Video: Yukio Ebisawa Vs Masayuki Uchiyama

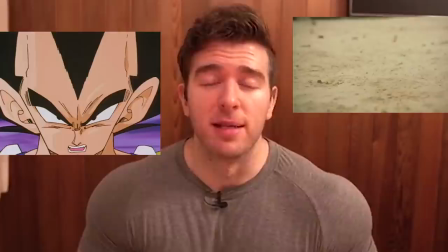0:00 This world shall know pain. Today we're going to be talking about Vegeta.
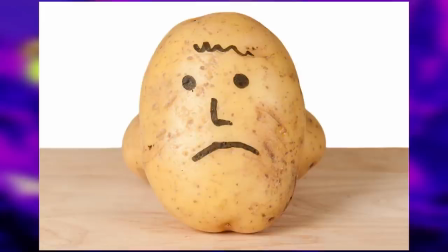0:05 His hair transformation, so...
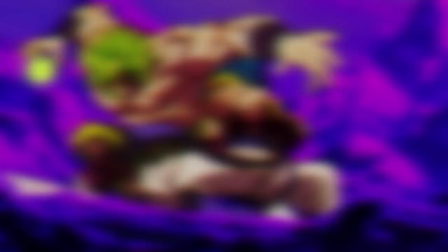0:08 Yukio Ebisawa and Masayuki Uchiyama have both etched out quite a name for themselves amongst the Dragon
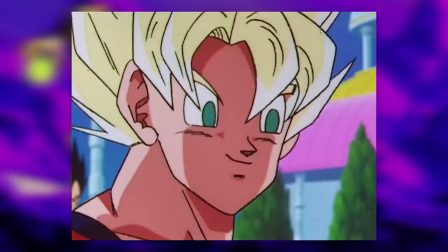0:14 Ball fandom due to their often unrefined take on characters elevating some images into meme status.
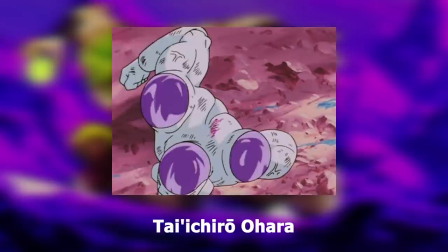0:21 And what held their episodes together was more so the skill of the key animators under them, such as with Studio Last House,
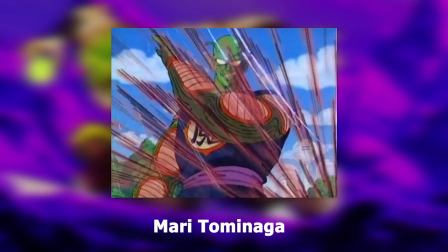0:28 you had Tetsuo Saiki, Naotoshi Shida, and Taichiyo Ahara.
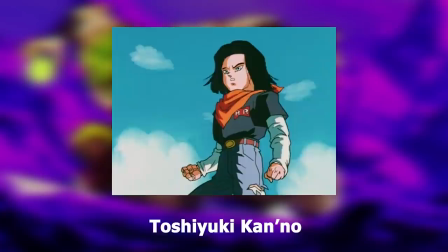0:33 With Studio Live, it was Marie Tominaga for Dragon Ball, until her departure, then later in Z, Toshiyuki Kano, and Tomiyo Iida.
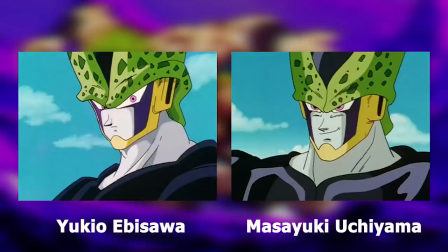0:42 But I thought why not compare the two and look at the main three aspects of their work, supervision, animation, and artwork,
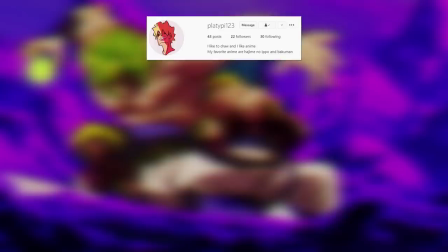0:50 and let me know who you prefer in the comments and why. but like usual though the featured artist for this video is platypie123.
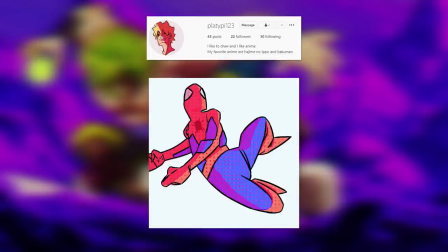0:58 He can draw some really nice gestures and poses and has quite a different style so show him some support.
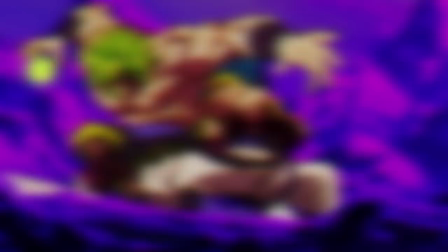1:04 I'm sure he would very much appreciate it. Link to his account will be in the description and now back to the video.
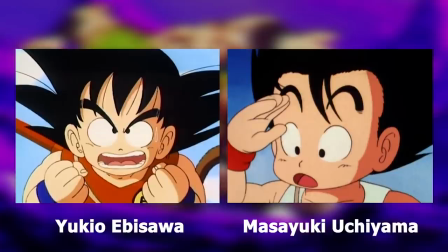1:11 So let's begin with their artwork and honestly I personally didn't mind Ebisawa and Uchiyama's work throughout the original series.
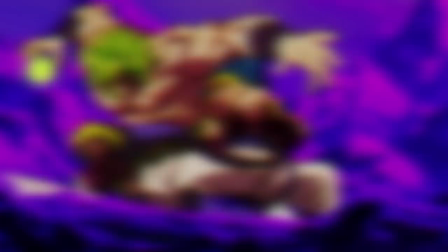1:18 Uchiyama's rounded look to characters work fine and he could draw quite a cute kid Goku.
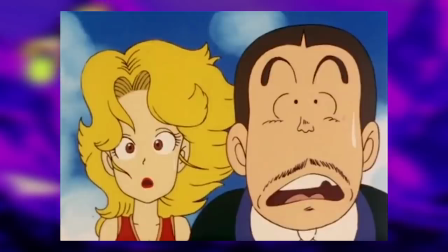1:23 Ebisawa's famed triangle-shaped heads, something you can even see in his older work from Dr. Slump, weren't as noticeable,
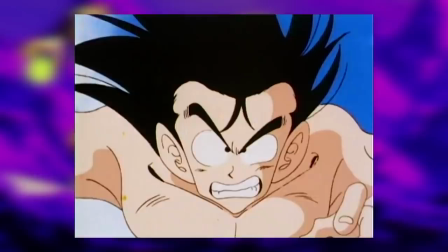1:29 although nearing the end of the original series, that certainly changed, but it was still tolerable compared to what it would later become.
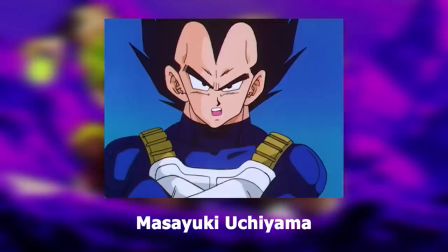1:36 But regardless, when it came to Z, both seemed to have trouble keeping up with the ever-evolving art style.
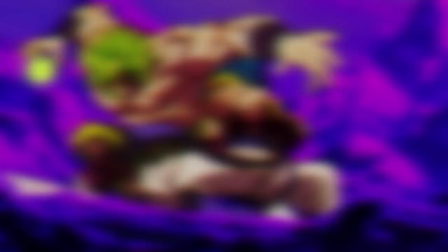1:42 Now, if you were to ask me who created the best artwork, not in terms of consistency just in general terms,
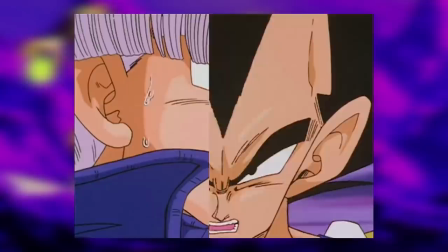1:48 out of the two I would say Ebisawa and if you ask me who created some of the poorest out of the two,
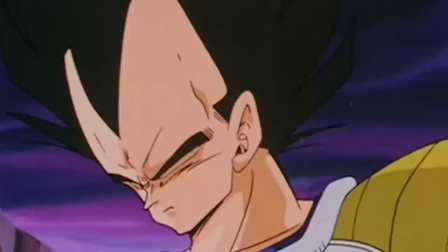1:53 I would say Ebisawa again. Now while Uchiyama certainly had his fair share of oddly drawn faces,
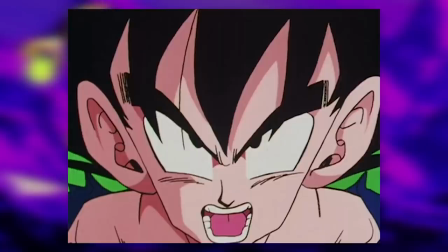1:58 I would still say Ebisawa seemed to miraculously push that bar just a bit further, not by a massive amount but by enough.
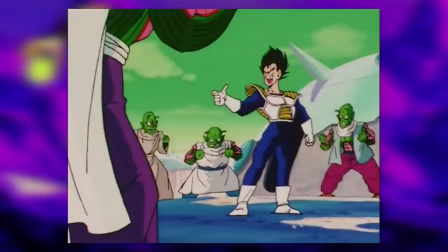2:06 At the same time though, despite having some really low moments in the Namek arc especially,
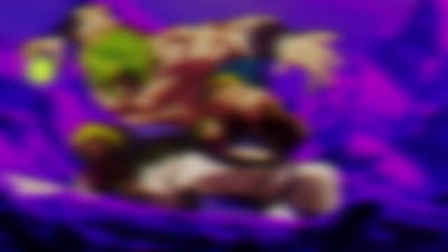2:11 his work surprisingly saw improvement in the Cell and Buak putting out some solid work on occasion, whereas Yuchiyama's rounded style felt more out of place than ever as the series went on.
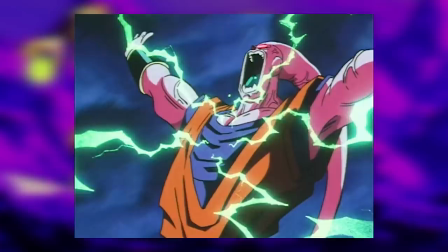2:21 And another positive I'll add to Ebisawa that applies to both his work in general, whether Z or the original series,
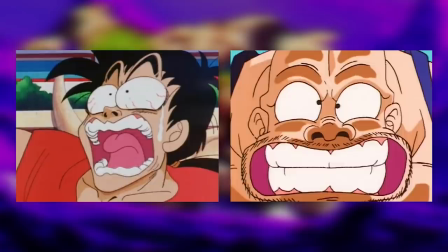2:28 is that he could pack some great expressions into characters, which certainly worked well with comedic moments.
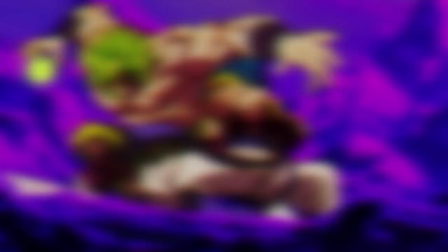2:33 At the same time, he was equally able to turn a non-comedic scene into a comedy, which I think is a superpower not even Toriyama possesses.
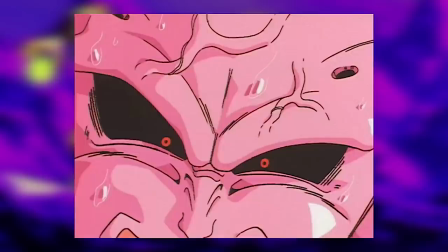2:42 However, one highlight in particular that caught my eye is this tight close-up of Buhan. It's really well drawn with all this hatching around the face, some quite good shading that gives a sense of form and having smaller veins wrapping around the larger veins, which is an approach I've never really seen veins drawn in but really synchronizes well and selling his frustration.
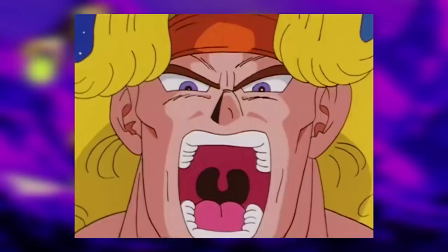3:02 On the other hand,
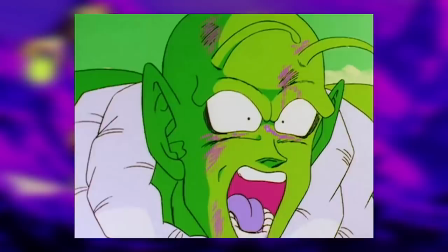3:03 Yuchiyama seemed to struggle giving intensity to characters facial expressions feeling quite plain at times regardless of what arc in Z. Furthermore,
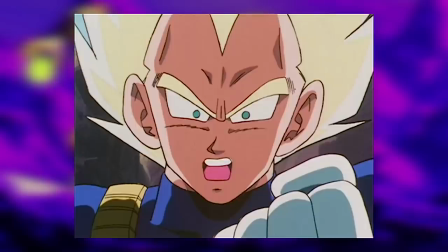3:12 Yuchiyama seemed to never fully grasp the fundamental of form in the various planes of the face resulting in characters looking quite flat and bland.
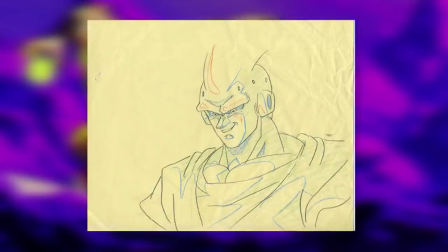3:20 There also seemed to be very little if any variance in the thickness of his line work which contributed to this also.
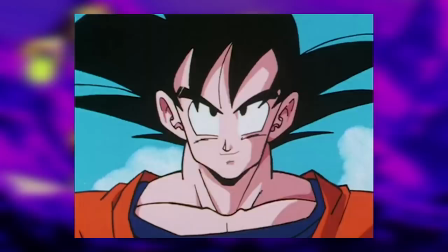3:27 Ebisawa's character in comparison did have more variety in his line work and better shapes in regards to shading and
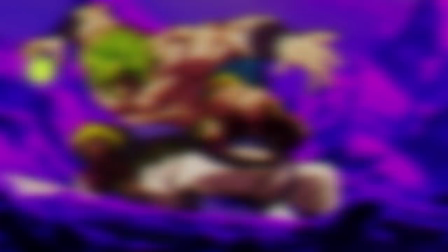3:33 as a result was able to convey more depth in his character art which is one element that saw improvement in later arcs.
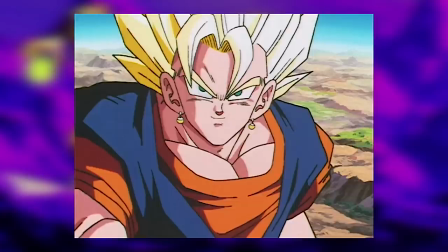3:40 Likewise, the faces did also with the triangular look starting to reduce and the proportions of facial features improving.
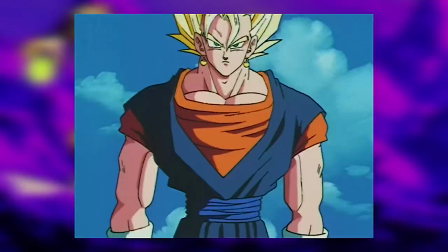3:47 Although despite the faces improving, something that certainly didn't was anatomy.
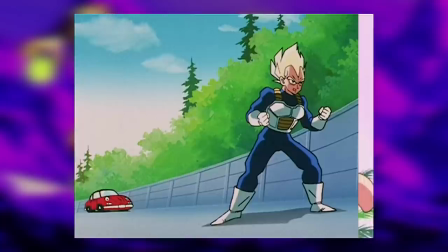3:51 Yuchiyama's stylization of anatomy may have never been that appealing but Ebisawa's was less so and looked more cartoonier with pointy feet,
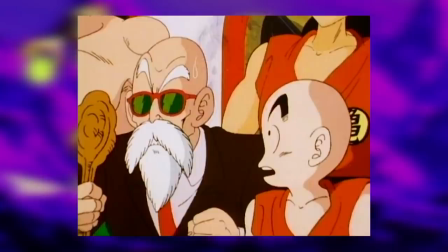4:00 boxy shoulders, and oddly-shapen arms. Heads could also look like melons on side-on poses, looking rather humorous at times.